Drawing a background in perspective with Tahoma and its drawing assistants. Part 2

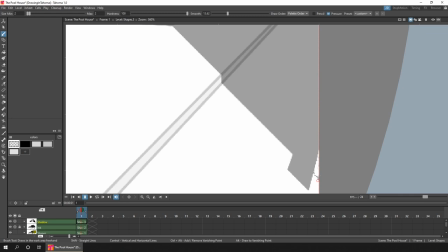And from time to time, you'll see me making the ink column semi-transparent, just so that I can see the lines I'm adding for the shadow.
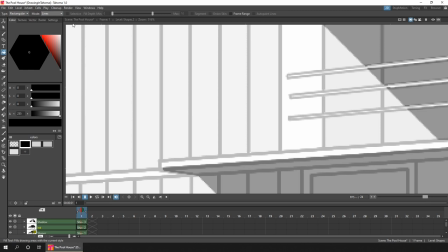Otherwise, with black lines drawn over black lines, it'd be too easy to leave a gap and not be able to fill them.
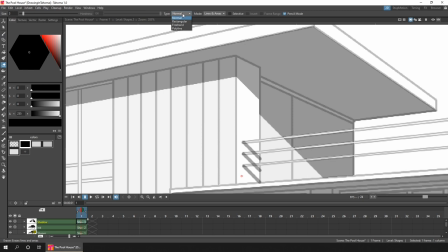So doing this just made it so much easier and more efficient. So that's the colour and shadows added to the building.
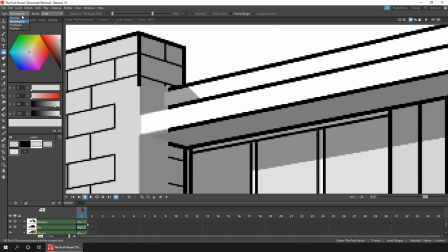And next, we'll take a look at how I added the reflection in the pool, which effects I used and how, and the rest of the colouring of the background and trees.
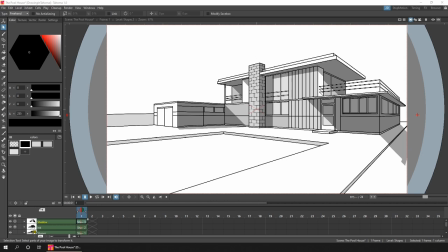So this next section is where I changed my piece from the original drawing in the book. In their drawing, they added a few basic lines to indicate a reflection. Well, with Tahoma and with OpenTunes, you have a whole selection of effects you can use.
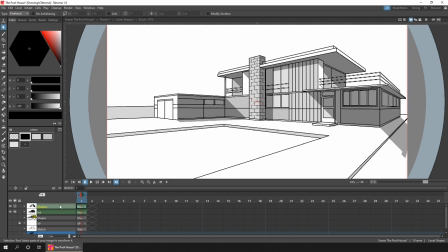So first, I copied the drawing of the building and the shadow drawing into another column.
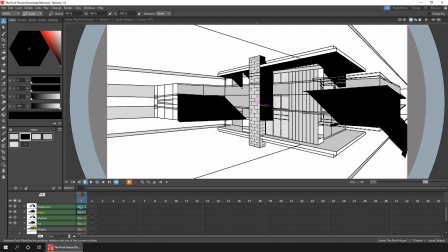And then to ensure that this shadow copy stayed precisely in the right place in front of the building copy, I attached the two columns together in the stage schematic view.
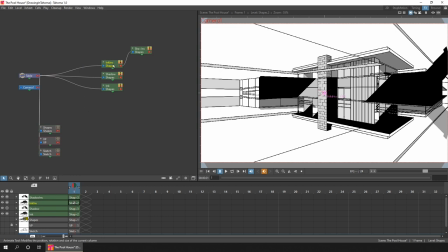And this meant that when I flipped the building and moved it down to the right place, the shadow followed.
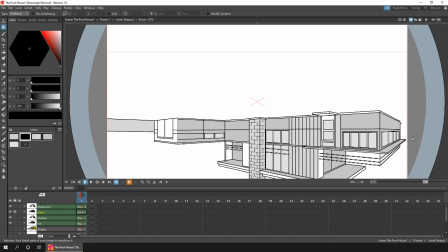So now I could just use the animate tool on the building without having to think about a separate column for the shadow.
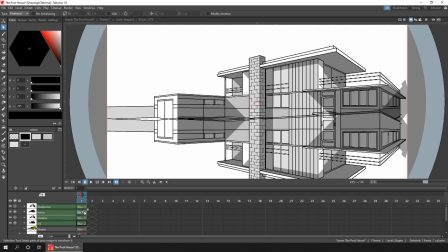It just worked. So that's how to duplicate it and turn it upside down.
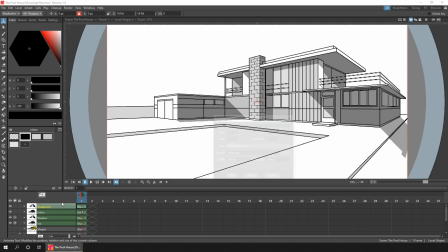But how did I just show the reflection in the water area? Well, for that, you just need another column with a filled area to show the drawing within, and then we'll use that mask within a matte effect.
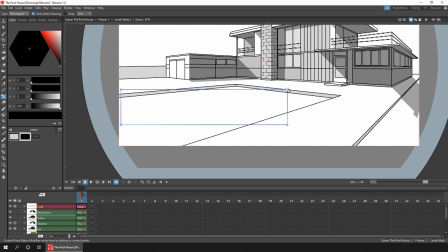And you can use any level type for a mask, but I used a vector level.
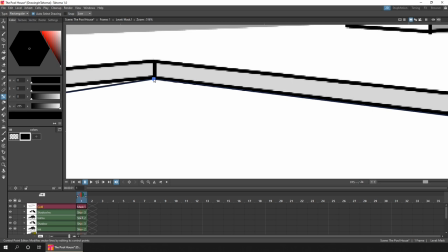And this is just so that I can add a filled rectangle, and using the control point editor,
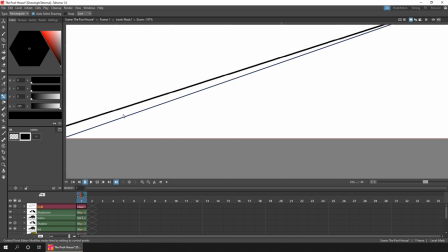I can adjust the four corners much easier than trying to draw using one of the raster levels. And the fill can be any colour you like,
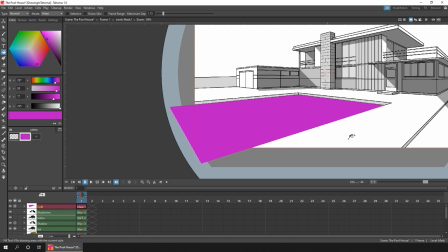but I just made it obnoxious pink to help me see any gaps between this and the edge of the pool.
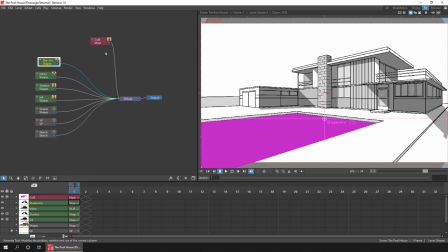So once this was drawn, I opened the schematic, viewed it in FX mode, and added a matte in effect. And using the pink vector level mask as the matte, and the flip drawing and shadow columns as the input.
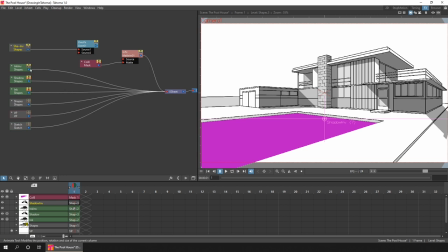But because the matte only has one input, I used an over FX node to group these two columns together, and then I fed the output from the over node into the source of the mat.
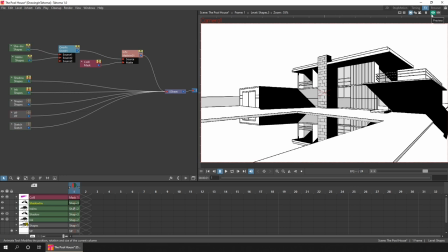Then turning the preview on, I could see only the flipped house and shadows that was contained in the vector mask area. And then came the fun part, trying to make the reflection look realistic.
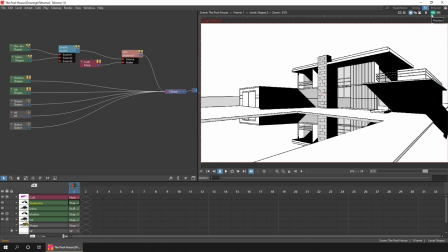And although the pool's water would be fairly static, it's not a mirror. So you need to add some imperfection to the reflection. So to adjust the image, you just chain the effects nodes from the drawing column through to the X sheet.
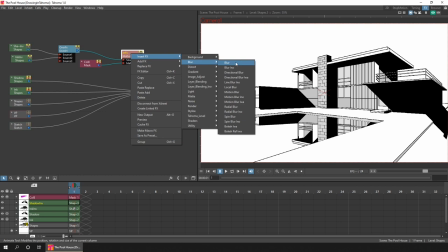And the first thing I knew that I wanted was a blur, so that the reflected lines don't look as crisp.
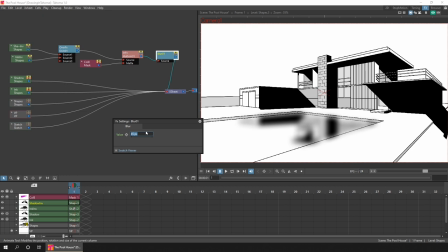And it was only a subtle blur, so I adjusted the blur value down. And then I wanted to adjust the brightness, again to add to the lack of clarity that you get in a reflection.
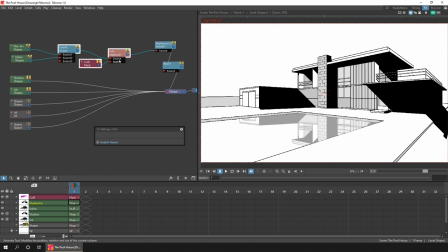And then I spent some time trying to add an effect to give a rippled look to the water, to show that for an outside pool, with there being some wind around, it'll affect the water.
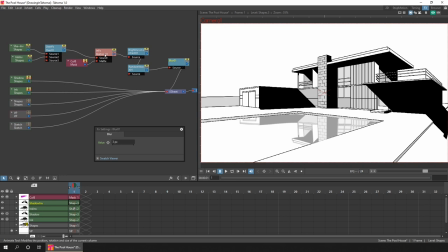So don't be afraid to just throw effects together to see the outcome. You can always delete them if they don't work, but do remember to save regularly.
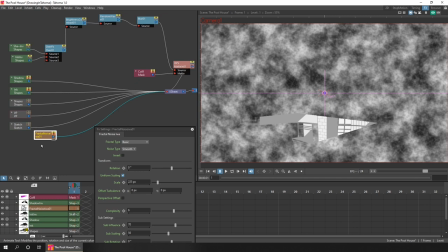You don't want to lose an effect that you like because you was too keen to look for the next one.
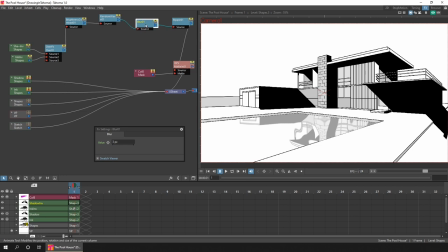In fact, once I've added an effect, I always hit save all.